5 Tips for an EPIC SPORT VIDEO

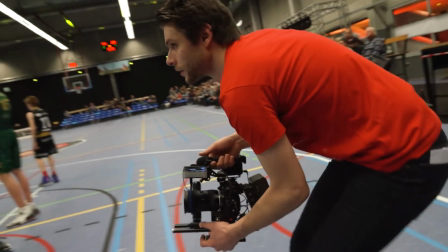[4:05]
Now when I'm filming, I'm constantly looking around to see where I need to run to or what my angle should be. And this is so that I don't miss my highlight and also that I don't bump into any players because I'm standing so close to the field. I would also suggest not to do anything too crazy with your camera movement. If it failed, you also missed your highlight.
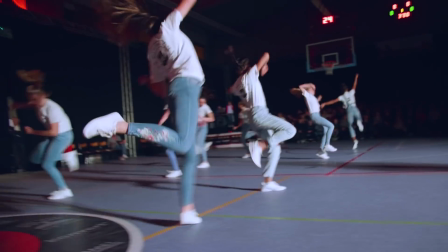[4:24]
Now keep your creative camera movements for the rest of the event, which is my last tip. Sport games are fun and full of action, so make sure that your videos show that as well.
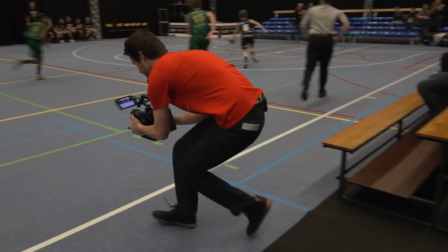[4:33]
Be creative with camera movement, film handheld or use a gimbal or Steadicam.
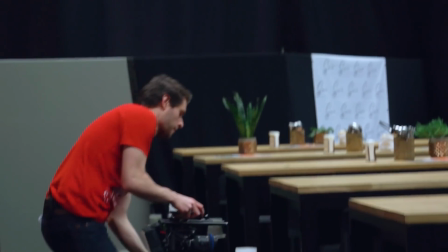[4:38]
In this way you're much more mobile and you can spin your camera around. This is also great for camera transitions, where you make a certain movement on the end of a shot and continue that movement on the beginning of your second shot.
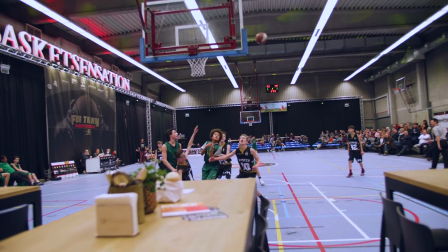[4:51]
Connecting these two together creates stunning transitions. You can also go for transitions in post-production or other visual effects. Just make sure that you don't exaggerate. Avoid having your video look like a 90s PowerPoint presentation.
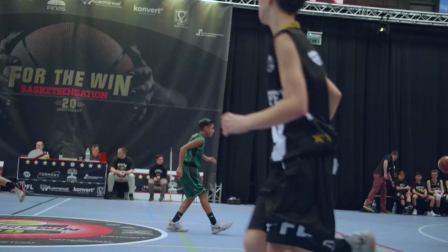[5:04]
If you shoot slow motion, definitely play around with the speed ramping. This means that you're speeding up and slowing down specific parts in your edit. And if you would like to see how to do that inside Premiere Pro, you can actually follow the cards up there for a dedicated tutorial. Now, the edit of the sports video is not done yet, but when it is, we'll add it to the blog post of this video, which you can also find a link to in the description below. Thank you all so much for watching, and stay creative.